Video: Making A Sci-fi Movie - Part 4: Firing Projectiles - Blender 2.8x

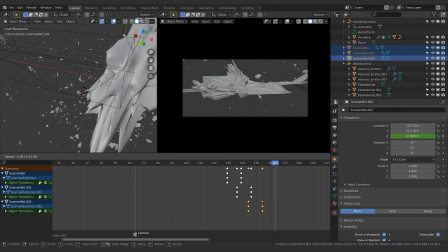[16:29]
And we'll move in maybe two frames like that. Yeah, that feels right. So we'll come forward. Boom, and then yeah, right about there, scanner bot one is going to come up.
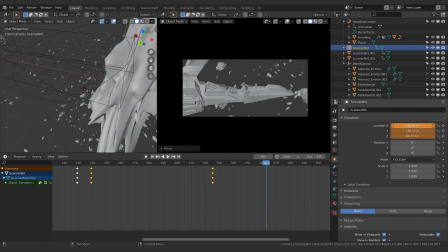[16:46]
And I'm going to go Y. All right, let's see what that looks like. Just kind of playing around. Okay, and all the keyframes are, they're still set to linear, so I need to switch the interpolation to Bezier there,
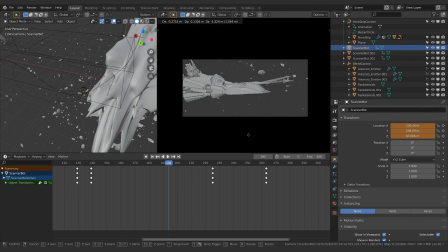[17:03]
and that'll smooth out their motion. And I think I want to start it off kind of like down further, so the keyframe there. I'll set this one to Bezier as well. Yeah, cool. That's sweet. It goes off into the distance. And we'll grab the next one. We'll do the same thing.
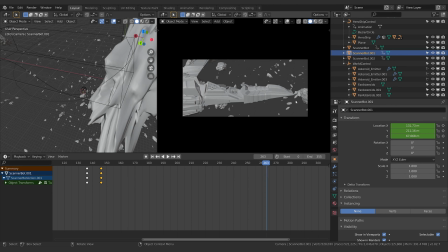[17:22]
This nice like parallax motion is super cool. Like this is how you make stuff feel like it's a movie. If you've got like, see how my camera's rotating around and I'm getting the background stuff is moving against the foreground stuff really well. And then the center focus, these little dudes here,
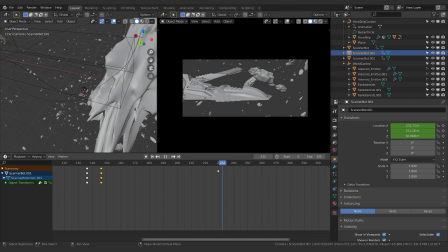[17:41]
they're really drawing the eye and the eye's kind of moving contrary to the motion of the camera, if that makes sense. I don't know. It's a really great trick. And we're getting that, of course, with that zoomed in focal length, being a bit more punched in.
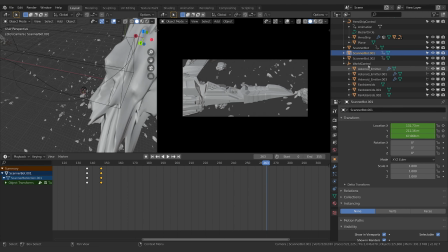[17:59]
All right, let's get the next one going. Scanner bot. Right, this guy, let's put him. So I have the first one goes up and then I'll go ahead and hit a keyframe for the second one here.
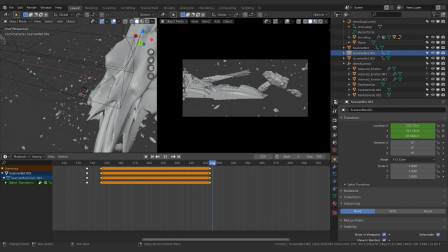[18:14]
And I'll right click interpolate Bezier so that all the following ones are Beziers. And now I'm going to grab him up on the Z. I might bring this one in front of the camera. Like he's heading off this way. That'll give us a moment to kind of see what we're looking at.
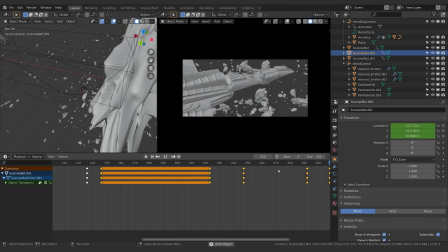[18:32]
Get this little guy kind of come up and zoom off like that. I feel like he would zoom off a bit quicker.
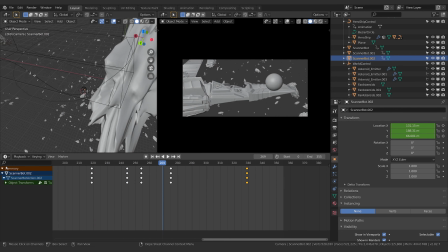[18:41]
Yeah. So with this bad motion path, where he feels a bit jerky. A really great way to kind of smooth those kinds of problems out is to switch over to your graph editor and have a look at what the motion is looking like. So I'm going to select all and I'm going to hit the full stop key.
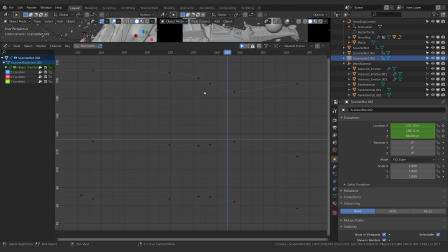[18:57]
And in fact, I'm going to even drag up. And what you can see is if I select all, you get this nice gradual curve, but there's sometimes you get these little bumps and there's also bits that you think may not be entirely necessary because this represents the motion of this object through 3D space on the Y,
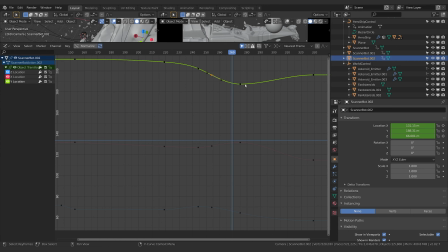[19:11]
the X, and the Z. So like, for example, this curve right here, it might be a little smoother if I got rid of these two keyframes, right? So I can click those two guys and hit delete keyframes. Now I've lost a bit of the dip there. So what I might want to do is just grab this handle and drag it out a little bit and just make sure it's curved well.
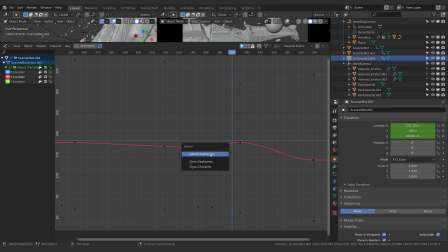[19:30]
And now it's going to be a lot smoother. So I can do the same here. I can delete those keyframes and then I can grab this one out. And you'll see just by simplifying these curves, what we end up with is
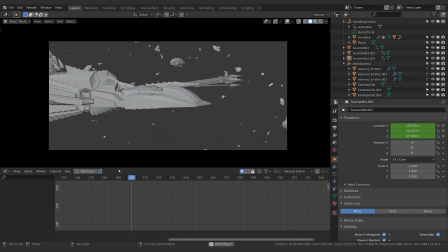[19:44]
a lot smoother animation. So let's preview that. Yeah, you can see it feels a whole lot cleaner.
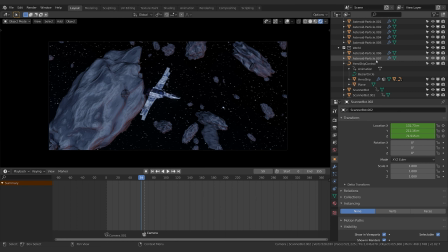[19:53]
All right, well, let's get some good light for this. So we may have to light both these shots separately. I'm going to grab the first light here. And what I'm going to do is I'm actually just going to hide both of them to get a sense of what they're doing. So yeah, I think just the angle of this one is not great.
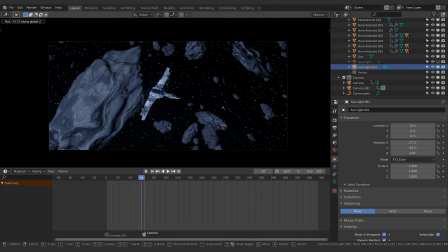[20:11]
So I'm going to rotate around on one of these axes to see what we can find. It's a little bit better. So what I'm looking for is creating contrast, you know, nice brights with nice darks. Right now, like our ship is this really flat, bland looking thing, which is not fun.
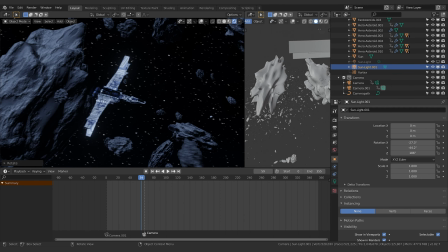[20:30]
So we get around that by getting a really good angle on our light.